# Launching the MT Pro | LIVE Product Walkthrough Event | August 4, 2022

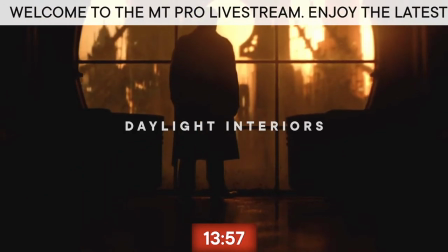50s
As a DP, daylight interiors are one of the most commonly shot scenes in all of movie making.
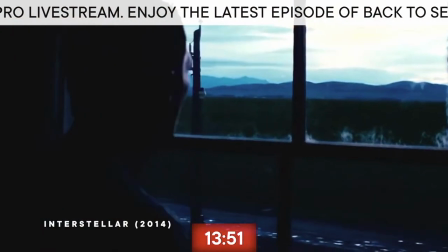56s
You got overcast, afternoon, morning time, you even got blue hour. So today we're gonna look at that.
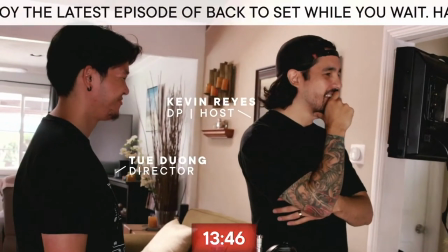62s
We're gonna deep dive what all of daylight looks like and what mood we're going to fit the story.
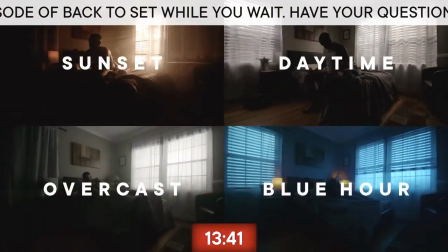67s
Yeah, we're gonna go through four different looks, different times of the day, and different emotions of a scene.
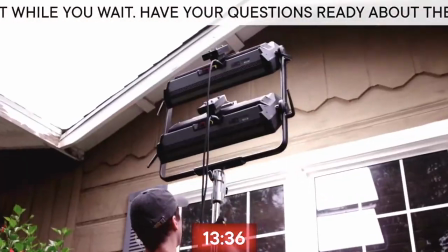72s
There's a lot more considerations that go into what a daylight scene should look like, and that's what you're here for. I'm stoked, let's experiment.
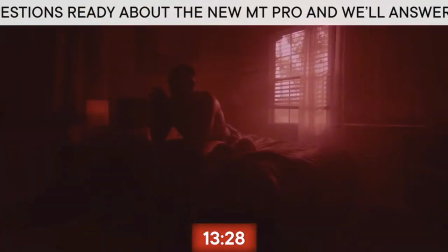All right, guys, I'm with JC Falcon, AKA Tiny Machine. Big fan of yours, go look him up on Instagram. I wanted to go for a dramatic look. I wanted to darken it all out. I wanted there to be a ton of contrast.
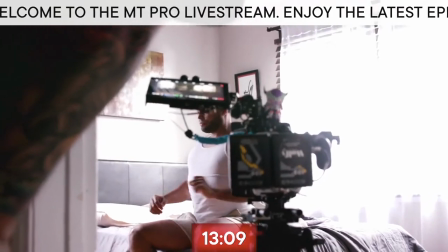100s
What do we got going today for bringing in this sunlight coming into the room?
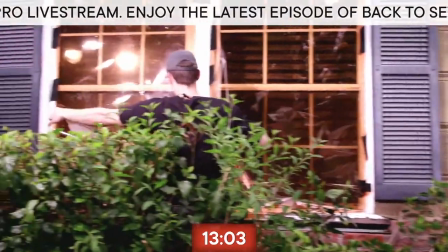103s
Because it's not sunset right now, we ended up gelling up the windows with half CTO so that when you go inside, the world will look warmer.
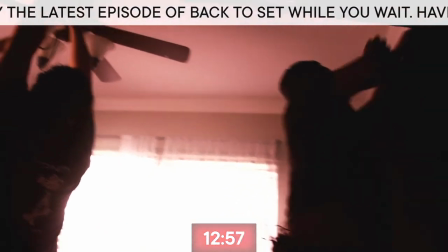110s
On the ceiling, we have Visqueen, which is trash bag material, to darken the top. A lot of people don't realize you get a lot of ambient spill from the ceiling because it's a white ceiling for most parts.
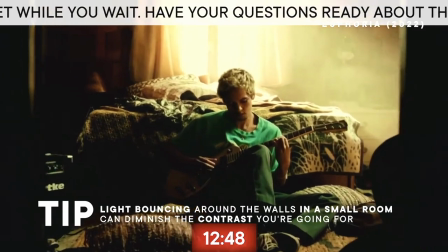119s
Harder light is usually what you're getting with sunset because the sun's lower, things are more directional. So that's kind of what we wanted. We wanted two point sources that will just bring in the shadows, and then we can cut it off the top with a little bit of a 2x3 solid.
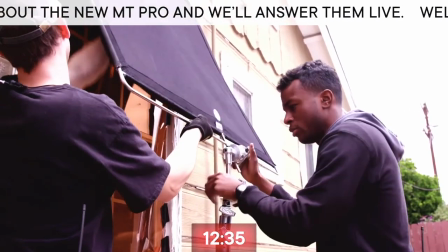132s
Usually when you're working with point sources, you want to have a flag around so you can create that shape. This afternoon, sun is low, but I also wanted to see those rays. I like those dramatic sunbeams coming in.
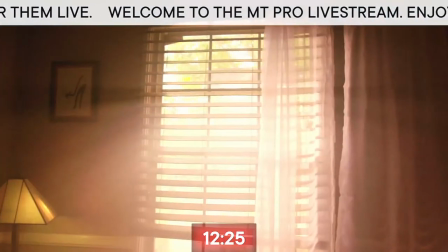143s
When we have haze in the room, you always want to use the light as a backlight, and that's when you see the rays.
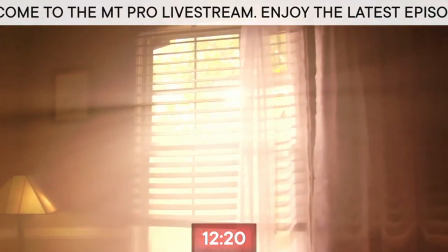147s
We're getting that downward slash, really helped us. JC's the man. I just met him today. I'm a big fan, bro. We're gonna be working together. We're gonna be working together again, man.
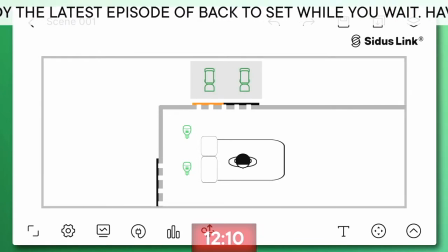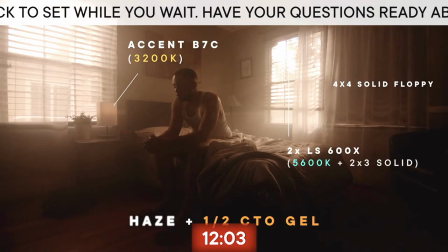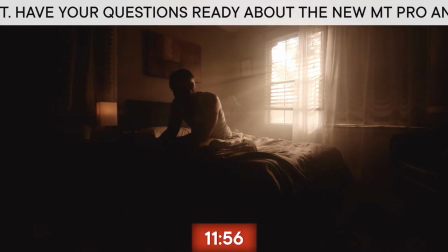171s
So now transitioning from our afternoon sunset look to now our daytime high noon look.
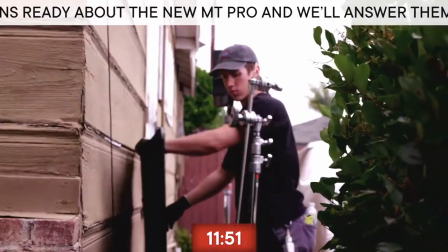176s
We took the CTO off, so now we're getting general daylight, and that automatically gave us a fully different mood.
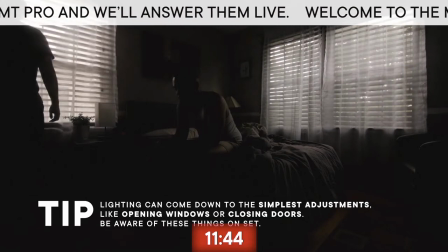182s
The second thing I did was I opened up the left window. By opening it, we have given another source of light, essentially. These shears aren't the most diffusion you've ever seen, but they are adding a little bit more softness to the overall room and giving us just a little bit more spread.
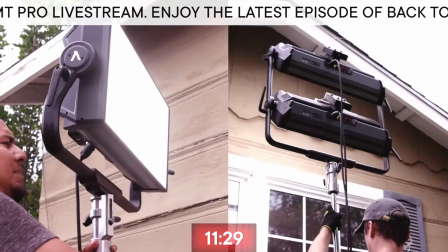198s
We replaced our hard light with a panel light. In fact, we have two panel lights in a double yoke just to give us a little bit of ambiance.
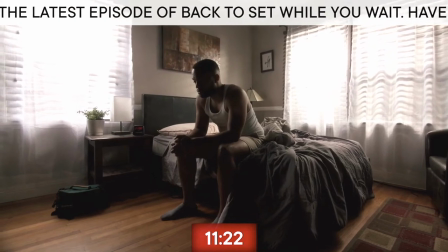205s
If you look down here on the bottom left of the frame, we've got exposure on this wood floor, adding a lot of dimension to the room.
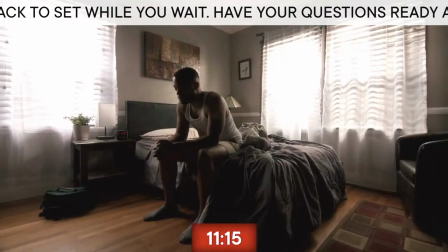211s
I did find that it was a little too bright, and so what I did in camera was I lowered my ISO down from
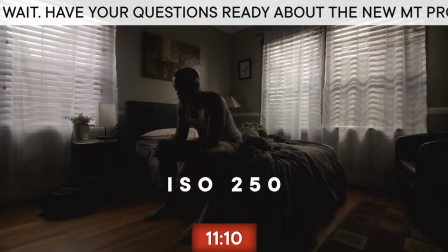218s
500 down to 250 so that brought down the overall ambience while keeping the sources hot. It's really subtle changes, a thing I like to call, you guys know it, let me hear it. Tway, cut the tway.
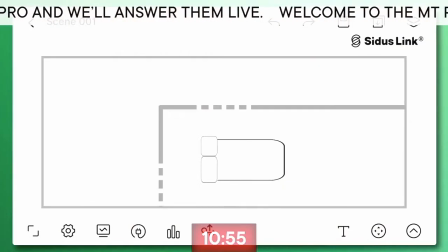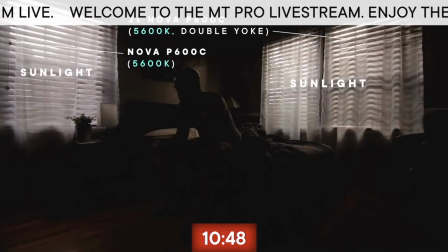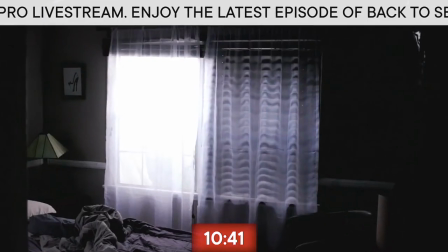245s
Now we're moving on to our overcast. It's kind of sad, a little bit more somber. We opened the Venetian blinds up completely to bring more ambient light in. Another change we made was we took the window to the left and we closed and sealed that off completely.
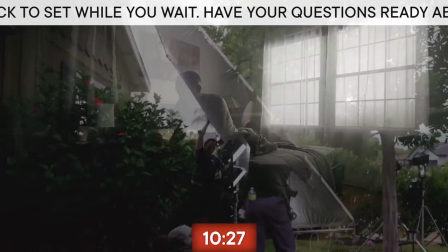259s
I want it to be really muted, cognizant of a overcast day. What we got going on underside this setup?
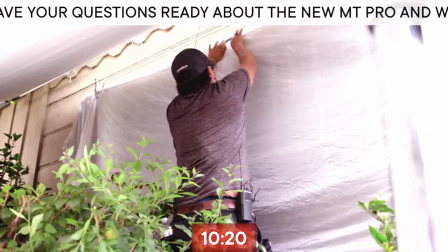267s
12x Ultra Bounce as the back tent. On the window, we actually taped up a quarter grid silk on it.
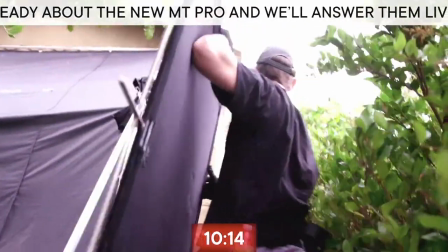273s
So the reason why we did this is because anytime we're thinking soft light, I always think book light.
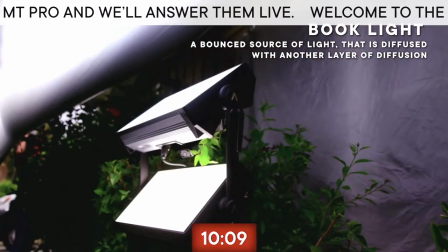278s
What better way to get a soft light than creating a big book light around the window? Not only is it good for overcast,
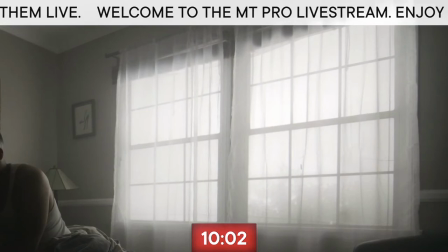284s
but it's also great for hiding the details outside that you may not want to see in frame. The nice thing about this is it's pretty easy if you break it down to, you know, the basics.
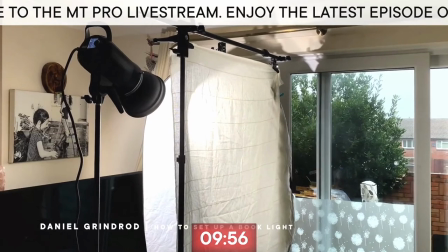292s
It's just a white sheet and another white sheet and then a light in between.
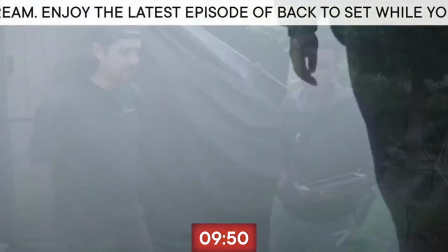296s
So if you just put it up against the window, blow it out on camera, it should look pretty good. When you go outside and it's overcast, it has that kind of muggy, foggy type of feel. So why not add and enhance our interior scene with adding haze?
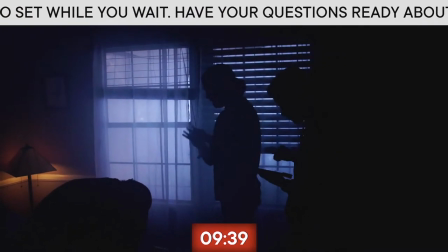309s
You know I love haze. Tway tries to get me to turn that haze off. Tway, I'm turning that haze on. No, but it fits really well in this scene because it's cloudy outside, you know, it just gives you the idea.
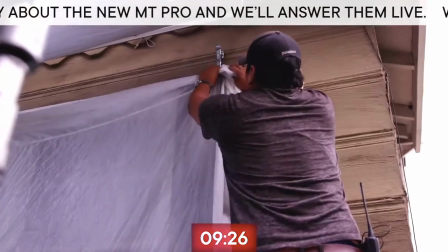322s
We're gonna get our talent in here in just a little bit and make our last looks final and hit record.
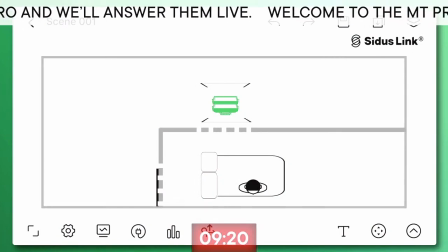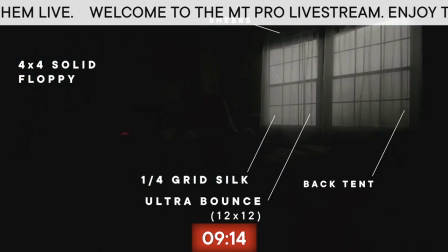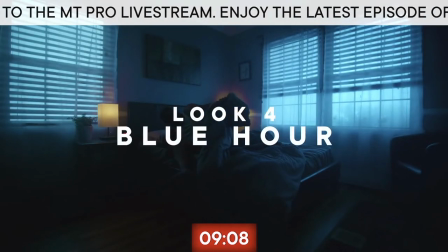339s
So for Blue Hour, we didn't really change much with the lighting. We almost kept it the same.
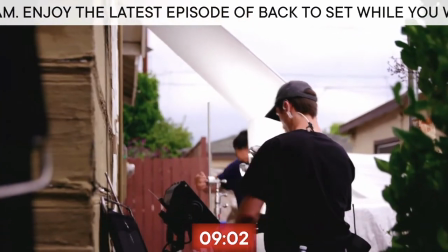344s
We did add another P600C into Ultra Bounce, pushing light through that left window as well to fill in a little bit.
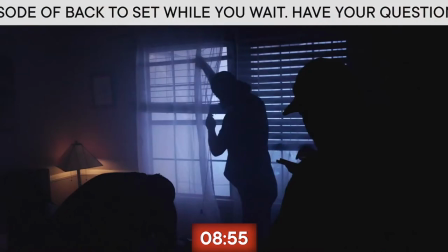352s
We did gels already, but I do want to try to change the color of the light fixtures.
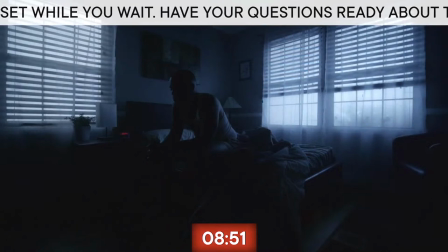357s
We're going to jump on Sidus Link and dial in the specific kind of blue we want.
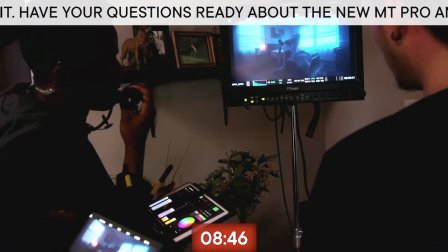361s
The other thing we did to really emphasize that blue and to make it really pop is turned on both practicals,
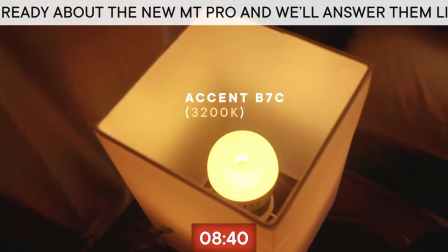367s
changed those to a very warm 3200 Kelvin tungsten. I'm a huge fan of practicals and I'm glad we're using them in this scene. Since it's morning time and it's, you know, he's just getting up, we wanted it to be a little bit more approachable.
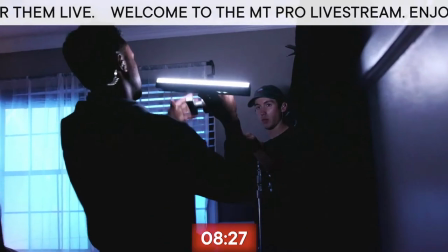379s
So up here on the fan, we literally just put up an MT tube, dropping down a nice little tungsten on our talent here on Chris.
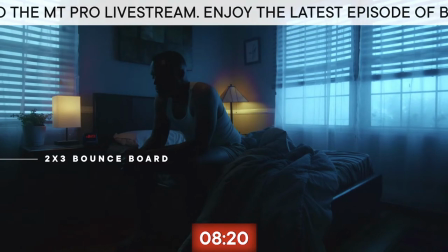387s
We also have a fill board over here, returning just a little bit more exposure on Chris's face. We're about to get into it. That was the last thing I wanted to talk about before we hit record. Let's do it.
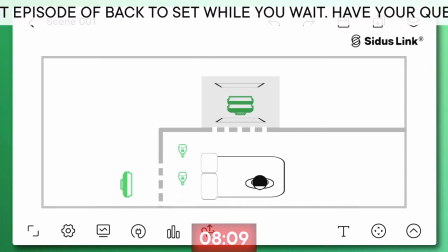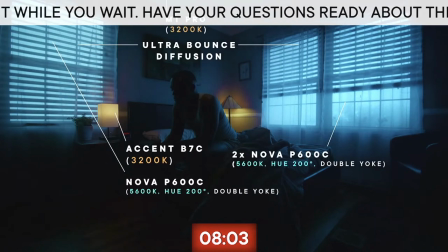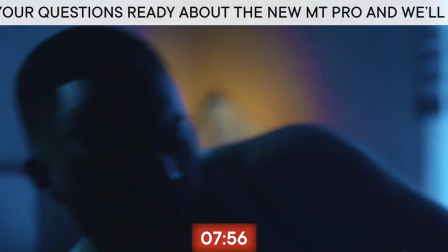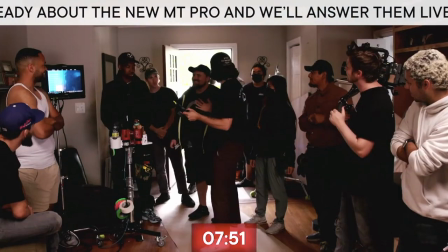417s
That looked great. That's a wrap, guys. Let's do it. That's looking good, Kevin. Thank you, man. Credit to the crew. We had an amazing crew today. Mm-hmm. Man, that was a lot of fun. Daylight. Who knew it could be so versatile? Now, four different options that you can try out.
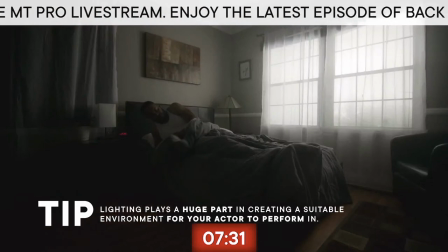435s
Each one has a different emotional quality, and now your actor is in an environment that is conducive to that emotion that you want to pull from your script.
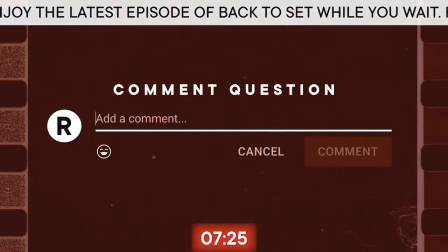442s
I think we got a question, right? Yes, we got a common question, and it comes from Rodrigo Landa Romero.
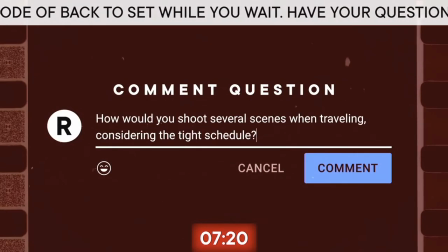448s
How would you shoot several scenes when traveling, considering the tight schedule? Just keeping things simple.
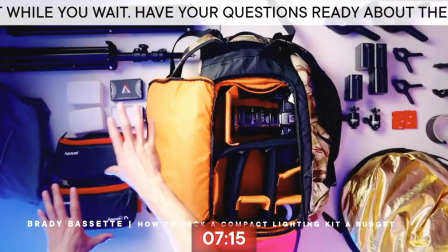453s
There's no need to overcomplicate. Come up with a formula or a theme on how you want to light.
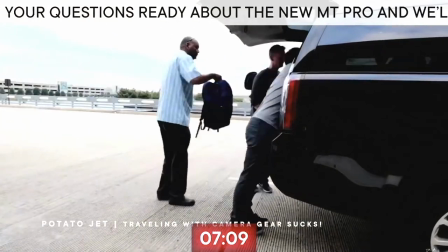458s
Replicate that formula on every location and scene that you do, so you're not trying to recreate the wheel on every location. Thank you so much for joining. I had such a great time today, but unfortunately, I gotta go back in and eat the rest of the crafty. You guys don't have to go home, but you can't stay here. Sounds good. I love you, brother. I love you. I love you. All right, guys. See you later. See you next time.